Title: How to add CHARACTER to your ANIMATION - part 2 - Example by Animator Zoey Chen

Welcome back, it is Friday and that means FNA Friday for new animators and today I'm going to do a part two to a previous one that was how to add character to your animation. Technically, it should be another part in the animation blocking series but something came up that was really cool and I don't want to wait until the very end of all the animation blocking parts because it's going to be a long time in the future because there's a lot to talk about for animation blocking. So every now and then you will see new FNAs or a part two or three or whatever to previous FNAs, peppered, throughout, in between. And today is going to be part two of how to add character to your animation with a real world example of one of my students from the Academy. We are taking a look at a clip from Zoe Chen and I'm going to show you the first version that she showed in class. Then kind of my thoughts on this quick critique and I kind of recapped everything. Then I'll show you how she improved on top of that, which will serve as an example of how you would add character and do specific things to kind of go beyond your initial blocking just to add more complexity. and interest. I will also show you her latest and greatest. There's still work to do but it's a lot better with all the notes incorporated. But I will also add the critique of the second version at the very end of this clip just in case you're interested in it.
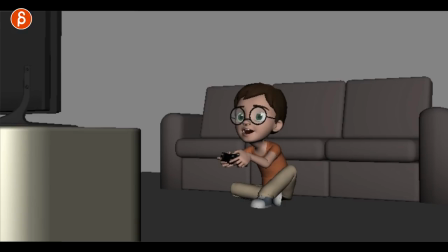1:12 So let's get straight into that. So let me play you the clip here. Here is the first version that she did. It is based on a gear change assignment and you can see that is the gear change.
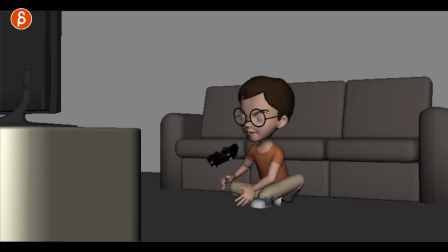1:24 So the kid is playing, something happens and he fails and gets mad and I think I have done the same when I was little. So my initial impression was and this is something that I'm telling all of my students and this came up actually this Thursday a lot is
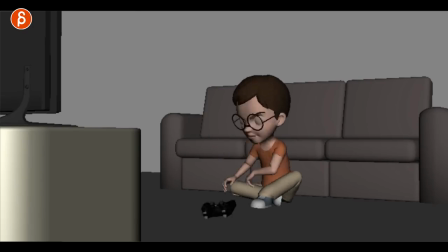1:40 that when you have a shot like this you can scrub through and you can see how the character kind of fits in this box. There's no real movement that is pretty locked there is no weight shift the contrast just the overall body pose is always the same.
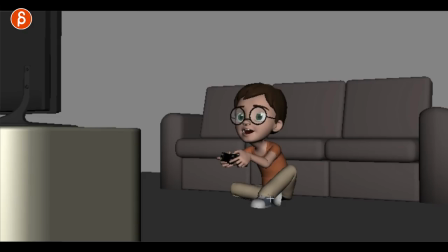1:58 even though that is good there is a change in this pose from being hunched over i like that you know the excitement of what's going on with the game makes him get closer to the tv and straighten up then you have the disappointment and the look away breaking contact from the tv all
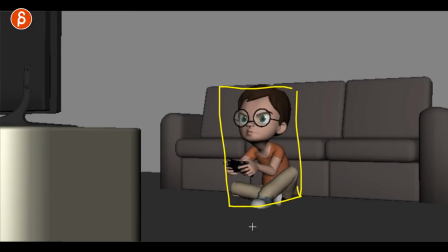2:13 that is cool but my main impressions were kind of stuck in that box so my comments would be so that you can add some more complexities to it in terms of progression so what if the kid would sit here and then goes forward because of interest so because of the tension all the
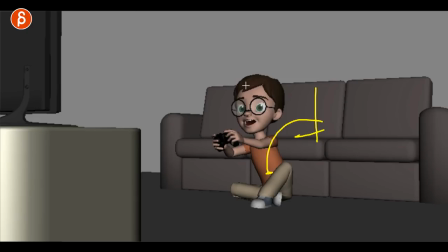2:31 stuff he wants to do he gets off of it so you go from a sitting to potentially a standing or you could go down onto his knees what do you want to do but you change from a sitting to a standing pose just from a mechanics point of view that's interesting to do and it's something you know you have to learn but it's also contrasting wise
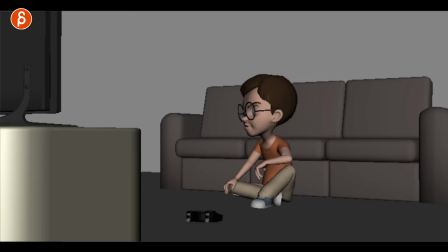2:48 more interesting and then when he is done that instead of staying put like this there could be something potential exit or turning around or falling on the ground whatever it is but you could do something that's potentially a bit more interesting so there was more to it but that as a whole that was the gist of the first critique mainly that the character is always stuck in that same position which is a common thing that students do and it's something that i encourage students to break free from because you're not so just don't have your character stuck in that one position a just makes it look like you got you know you're just stuck in that your IK legs you don't want to move them you're kind of concerned or afraid or just hesitant of doing weight shifts but it just kind of locks that character too much into that place and visually there's just not enough contrast if someone always sits or always stands you can do more to use the scene but give the scene also more interest and visual interest through contrast imposing and movement and timing and so on so what I'm going to do now I'm
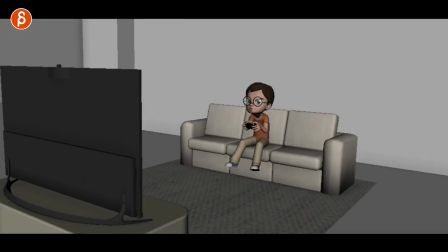3:40 going to load her revision so this was the other version we
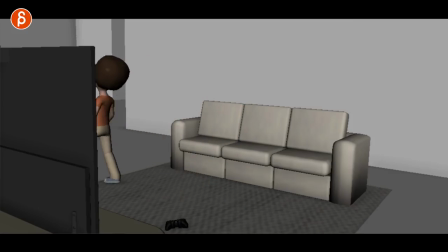3:47 have a bit more progression there and then this reaction and the stomp out and that is the shot that
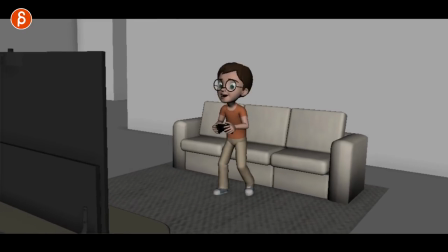3:53 i will add at the very end the critique to that and i was absolutely amazed i thought it was fantastic the main